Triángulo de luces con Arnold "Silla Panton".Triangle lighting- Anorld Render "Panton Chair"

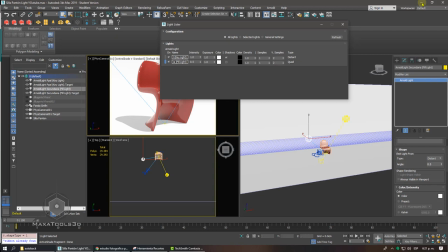2335s
pues no habría como una solución tangible, bueno en este momento tenemos luz principal, luz de relleno, la recomendación que hacen muchos es tratar de ponerla en el mismo punto de la cámara precisamente porque las sombras se van a hacer atrás,
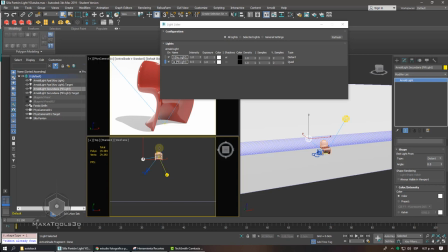2350s
pero nosotros no vamos a tener ese problema, simplemente lo hacemos la ponemos al lado opuesto de nuestra luz principal para poder tener eso, bueno, como nosotros tenemos un fondo blanco, de hecho incluso lo podríamos poner negro,
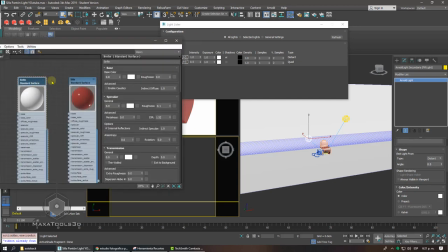2363s
a ver que efecto nos da esto, recuerden que aquí tengo el material de color blanco para el sinfín,
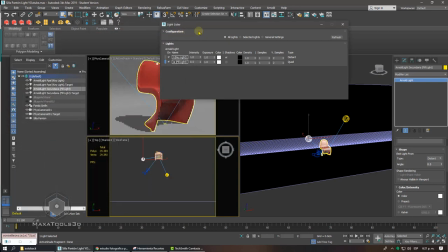2367s
lo voy a poner aquí y vamos a mirar como se nos ve este acabado de hecho miren que la luz rebota mucho negro,
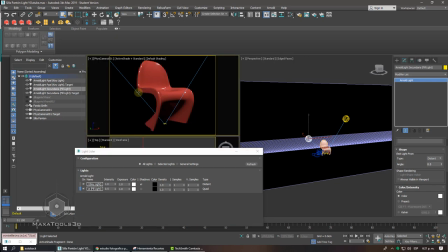2376s
negro, perfecto pues se ve un poco pero, no, no, bueno aunque ahí se actualizó, yo pensé que la luz está rebotando bastante pero miren que en este momento nosotros podríamos decir que nuestro producto lo vamos a renderizar sobre un fondo negro y de esa manera podríamos ver mejor incluso los detalles por un
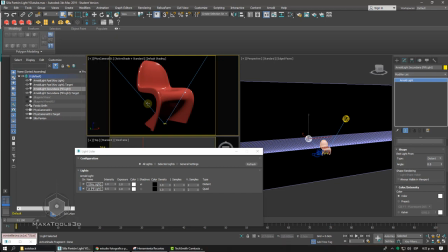2394s
simple hecho el hecho es que a nuestro ojo se le cierra un poco más la entrada de luz, el iris y de todas maneras cuando está blanco no vemos muchos detalles en cambio cuando está negro pues estamos más dispuestos a ver esos detalles por eso la mayoría de los software viene ya con
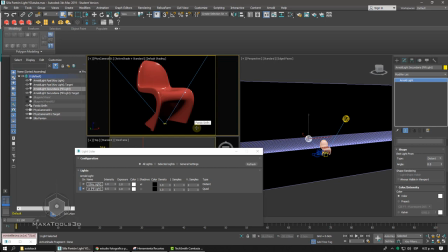2412s
la interfaz de color negro para poder digamos apreciar bien los diseños que estamos elaborando entonces miren que el estudio lo pueden poner negro,
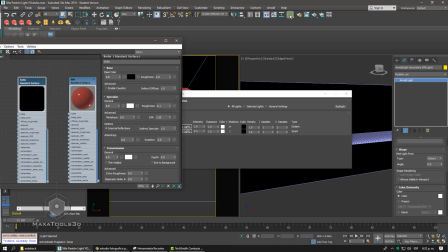2420s
lo pueden poner blanco como ustedes realmente prefieran, de hecho incluso pues ustedes podrían incluso ponerle un poquito más de brillo y se van a dar cuenta como empieza a verse
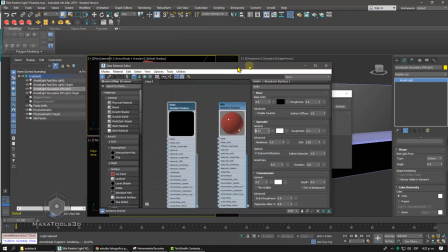2429s
el efecto de que ahí si hay un fondo, pero realmente no nos interesa, entonces en este caso lo va a quitar,
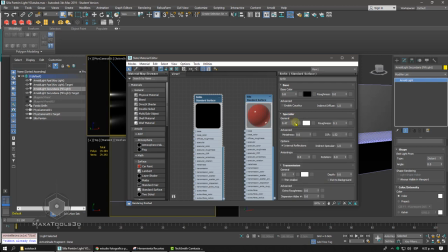2436s
ahí está en Specular, lo va a quitar el brillo y ahí se fue,
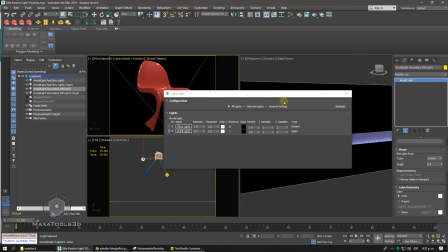2440s
bueno la última luz para darle digamos, finalizar esta primera parte del triángulo de iluminación,
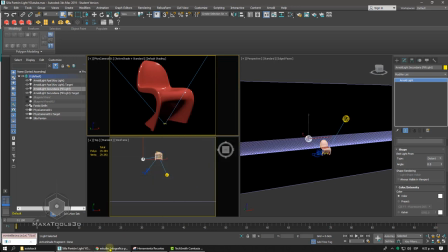2448s
realmente no es que nos falte mucho, solamente va a crear una luz adicional y esa luz es la luz de backing que es la que nosotros conocemos como luz de pelo,
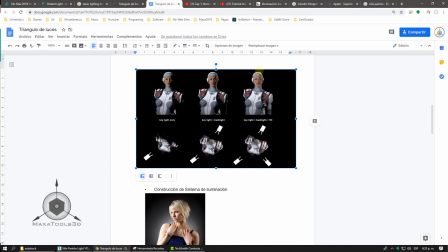2456s
en este caso se llama backlight que es la que viene atrás y en el ejemplo que veíamos ahora que era Martin Scorsese,
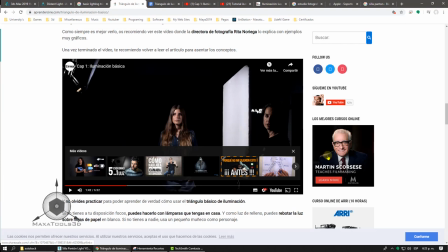2462s
que es una publicidad si no estoy mal miren que a veces se le iluminan los hombros, los hombros que tenemos acá tienen como una pequeña línea delgada con un contorno, entonces esto se hace precisamente para esto para que el traje no se entremezcle con el fondo y nosotros tratemos de ir mirando como una cabeza simplemente,
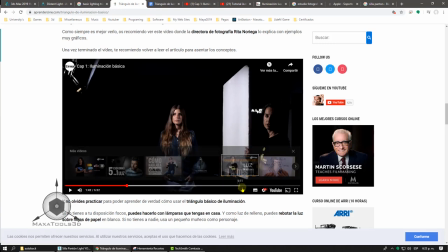2480s
de hecho aquí en este ejemplo pues creo que también lo logran muy bien que es tratar de poner la luz de fondo
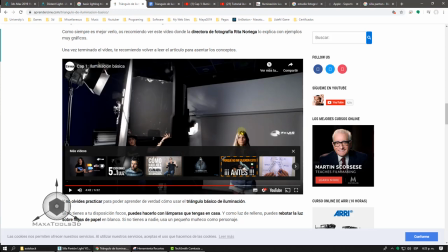2490s
pero recuerden que la idea es que ustedes tengan ahí algo que ilumine las espaldas del personaje para que se extraiga ese fondo para poderlo realzar o sacar de ese fondo y
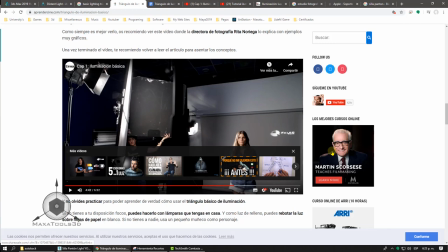2501s
que no se vea como una ilustración donde solamente está la cabeza y pues obviamente pues esta corbata se vería bien pero el tema es ver todos los contornos
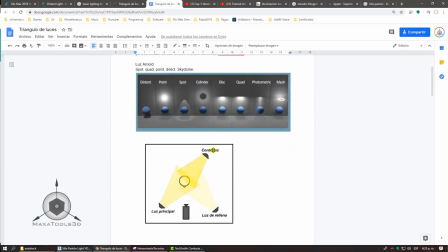2510s
de la figura y para eso pues nosotros estamos utilizando una luz de contraluz que en teoría pues es el nombre que le dan acá luz
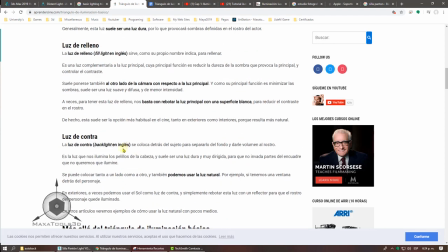2519s
de backlight en inglés que sería nuestra última luz
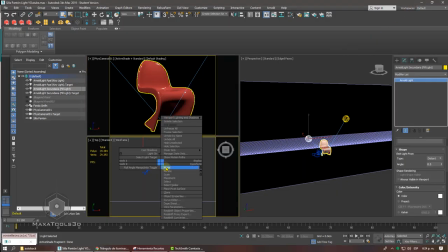2524s
voy a tratar de dibujar esa luz para eso miren que al final solo estoy usando luces directas, distance, entonces son luces duras pero en 3D Max tenemos la ventaja de poder decidir que no generen sombras entonces por eso no es tan grave,
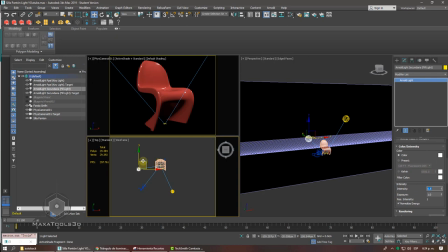2539s
también le podemos bajar la intensidad a cada luz y por eso pues nosotros tenemos esto vamos a duplicarla con shift y la vamos a poner atrás, miren que de hecho aparecen nuevos brillos,
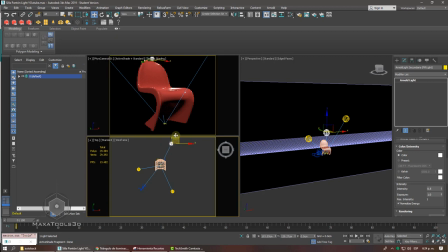2551s
esos brillos van a ser muy importantes porque se van a marcar en los contornos de las figuras y nos van a ayudar a separar mejor la figura de hecho la voy a poner un poco más arriba ahí está entonces es una luz que va a realzar todo el
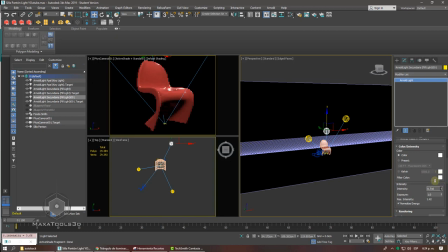2568s
esquema de hecho incluso ustedes si quieren pueden aumentarle un poco la intensidad o no pues ya todo depende de las necesidades que ustedes tengan para